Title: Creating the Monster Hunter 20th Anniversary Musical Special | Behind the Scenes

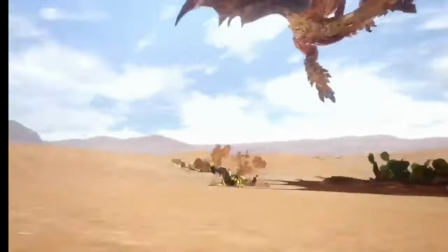Still matches the same gothic aesthetic as Malzino and Guy's McGorm's theme,
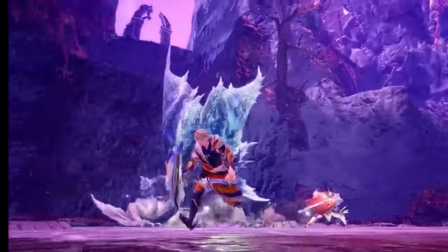but now kind of like a little bit on the lighter end, a little bit more triumphant as we transition ourselves out of Sunbreak.
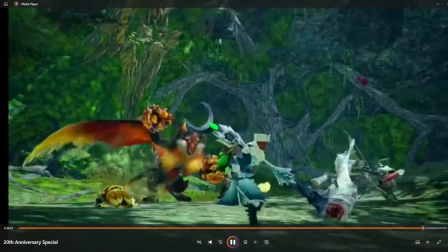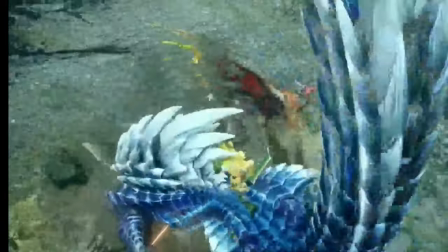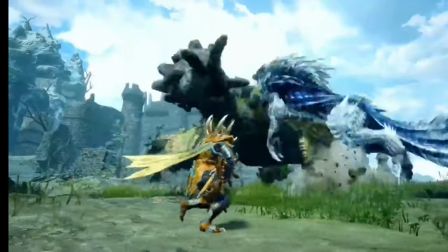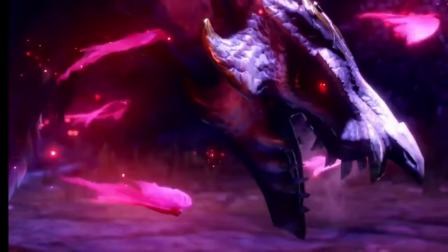Found a good place to fade out right here.
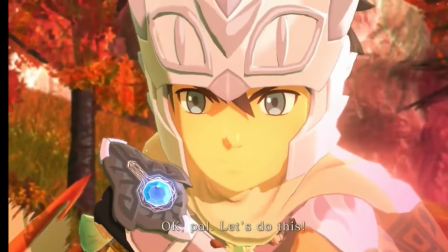And then we find like a nice, another nice music track to transition into as we go into Stories 2 to close things out.
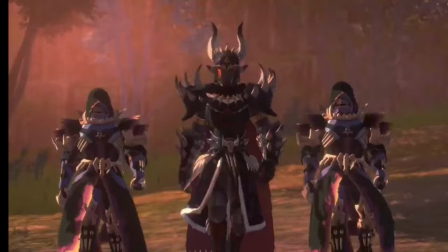And you know, I gotta tell you, for someone who doesn't really know Stories 2 all that well, the battle themes are really good.
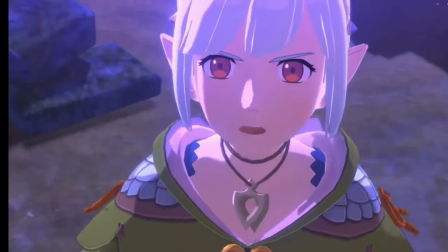And this is a mostly uncut trailer,
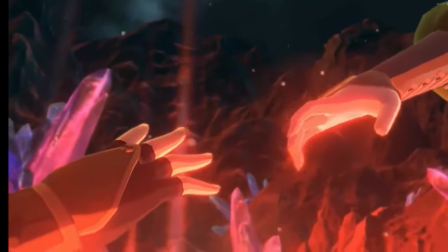but it just has the energy and cuts within itself that really match with the pacing of this track.
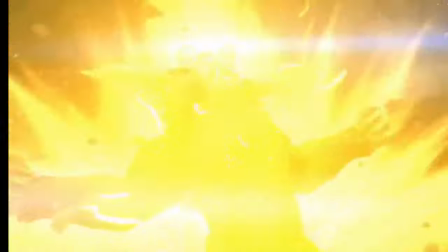Really good stuff with this one.
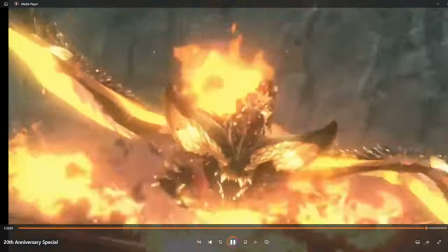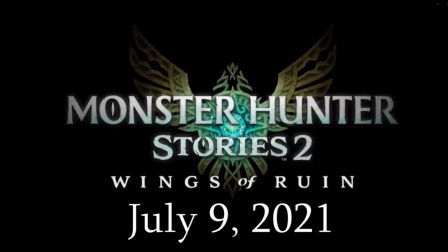Bring in for Wings of Ruin.
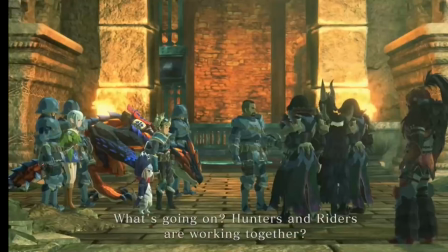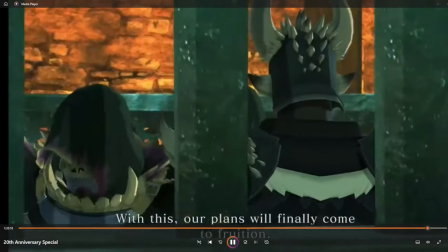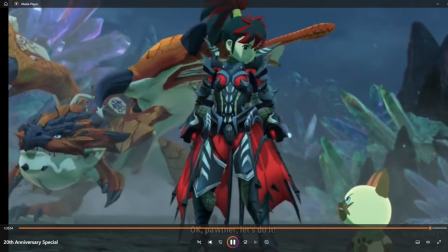Then for another piece of music, again, since I don't know Stories too well, I'm like, oh, Nergigante has a big cameo in this game.
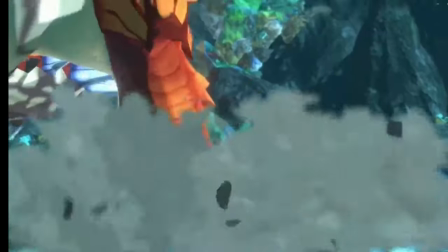I'll go with his cutscenes and his battle theme. That's a cool chunk of Stories too.
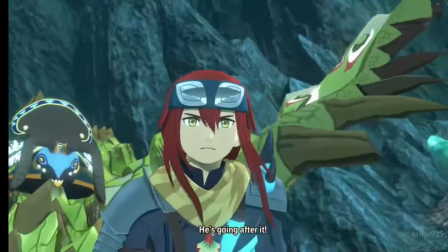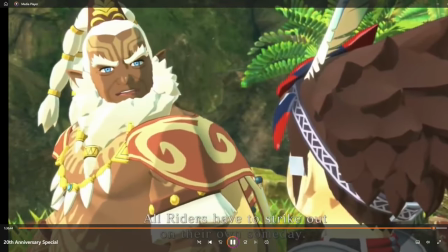And then we mostly just end with the main theme of Stories 2, which I really like the melody of the Stories games.
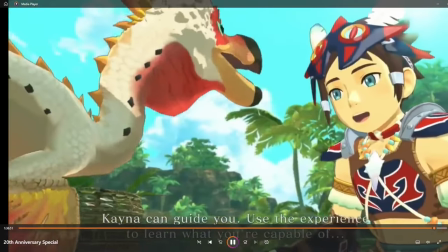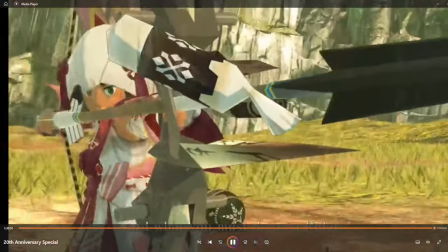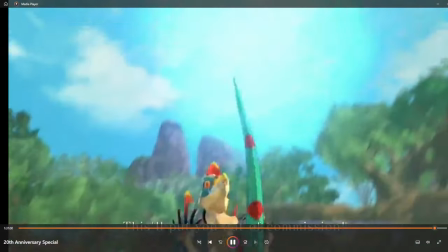Play more trailer footage over it.
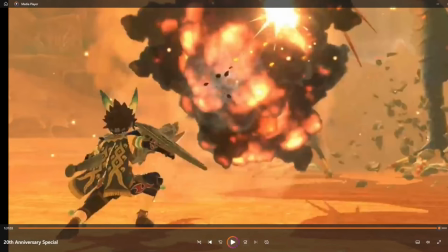And then what I was looking for here was just a way to transition us into Monster Hunter Wilds.
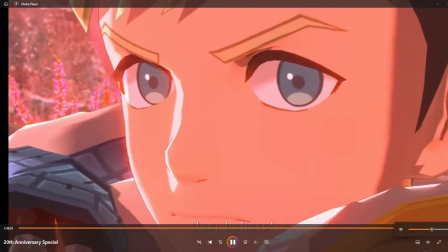So I found a bit of music and a bit of footage that I thought worked really well for the transition.
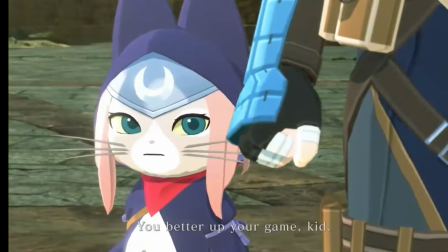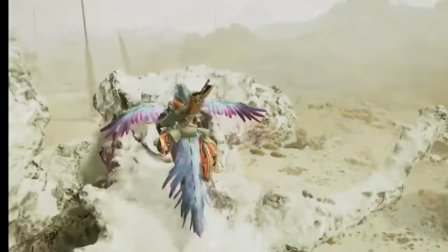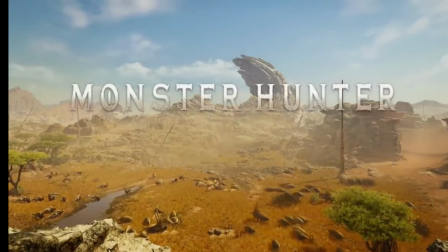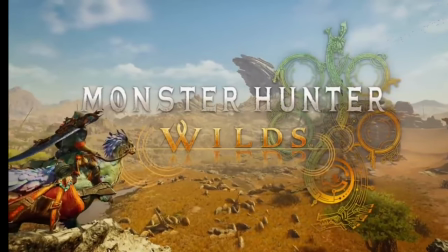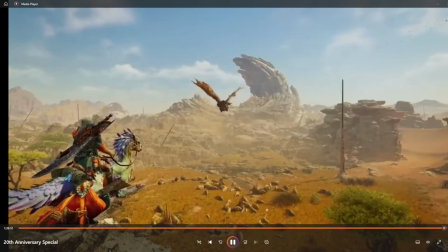Hell yeah.
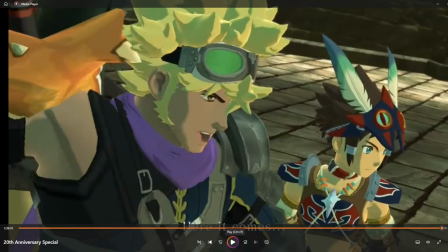So yeah, no, I wanted the music and the visuals for Stories 2 I wanted like a nice fade to white, which I got a little bit of in a battle sequence. And I wanted to match that up with a bit of music that I thought would go really well into the drum hit for the Wilds trailer.
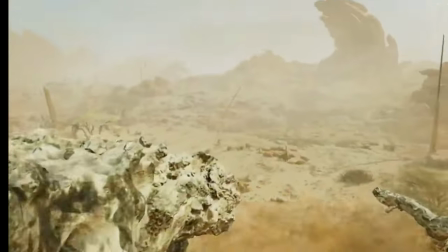Which I think I got pretty damn well.
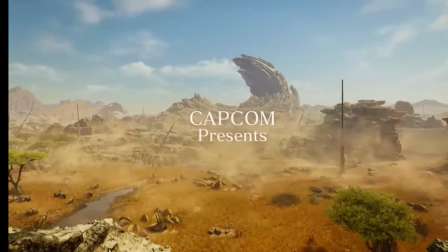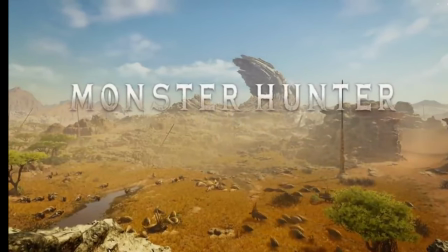I knew I just wanted to play out this musical history with this track right here.
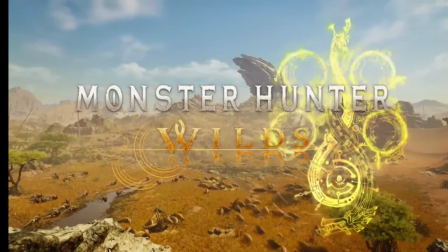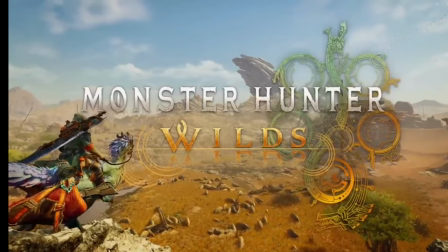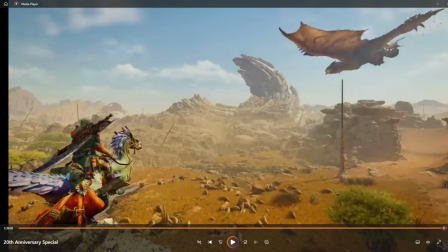Alright, so, this has been the making of the Monster Hunter 20th Anniversary Special, the musical history of Monster Hunter. Loved doing this project, dude. I thought this was a ton of fun. Very proud of what I was able to get together in only about 12 days.
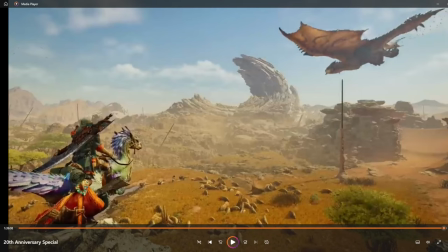As I talked about throughout this video, there's some stuff in here that, given the chance, would definitely have been given another once-over.